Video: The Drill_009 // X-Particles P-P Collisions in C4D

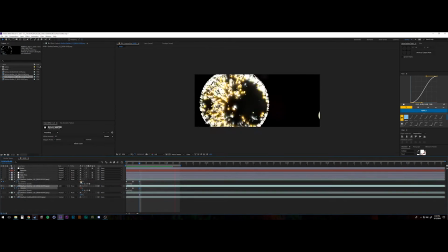But as far as compositing goes, what I did here was I used a loop out expression to
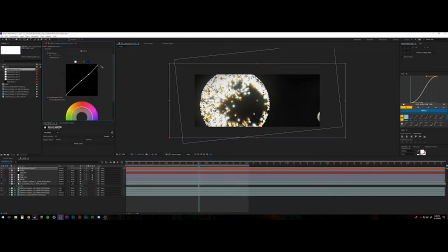flicker the opacity of those layers back and forth and I got this this interesting strobing type effect.
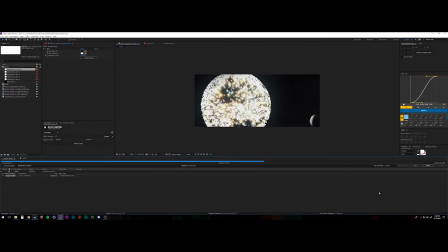What I also did was added a glare effect. It's actually not an effect per se.
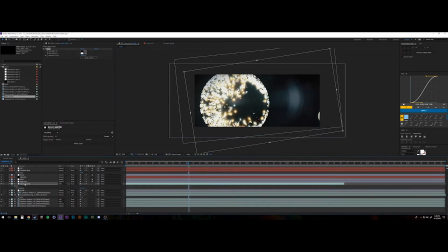It was it was actually a light leak pack that I bought. You do a freeze frame on one of the light leaks and do that same kind of opacity flicker and it just adds a little bit more realism to the composite. So with your projects in the future, I guess my takeaway from this week is really get in there,
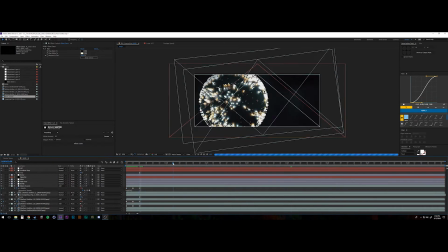play around with X particles, see what you can do with it, see how many particles you can make. Maybe you don't want that many particles. You can see here, I think I have way too many particles. It's really cool how fluid they're moving, but with the black body emission as the material on these,
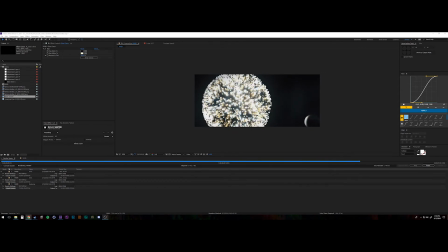it's just way too much visually going on for me at least. But you learn something from every project and you really have to experiment to figure out what's working and what's not working.
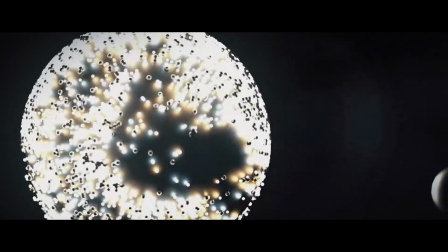Here is the render. If you have any questions, please feel free to comment down below.
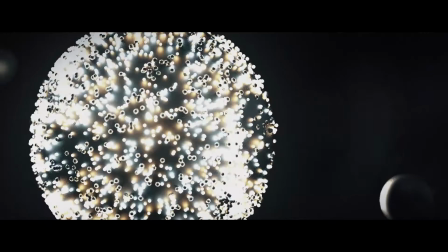Like I said, next week we'll be moving away from X-Particles for a week, and then we'll see where we go from there.
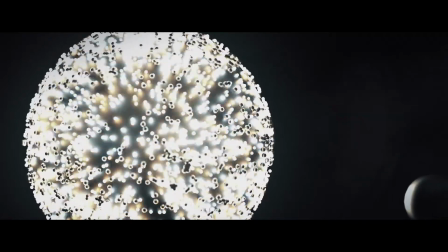So thank you again so much for watching this week's episode. As I said, at the top of the episode, please consider subscribing.
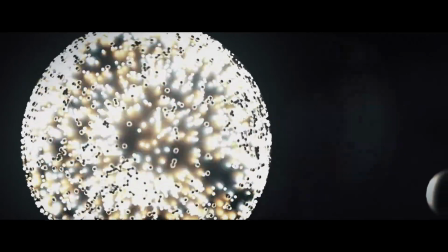I really appreciate all the support that I've been getting. So that is it for this week's episode.
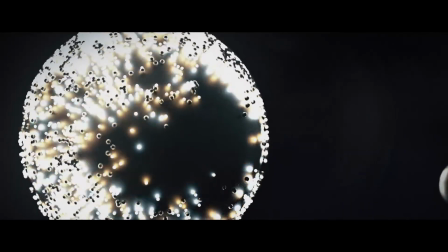You know how YouTube works. Like, share, subscribe, and comment down below. You can follow me on Instagram and Twitch at Jeremy underscore Walker.
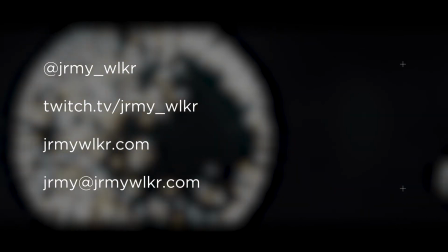That's J-R-M-Y underscore W-L-K-R. You can visit my website for updates or shoot me an email at Jeremy at JeremyWalker.com.
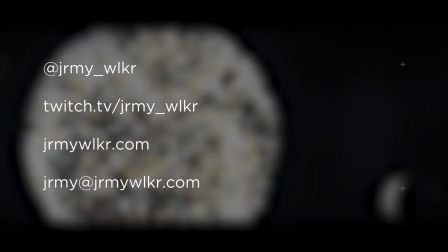Thanks again so much for watching. I can't wait to see you next week on The Drill.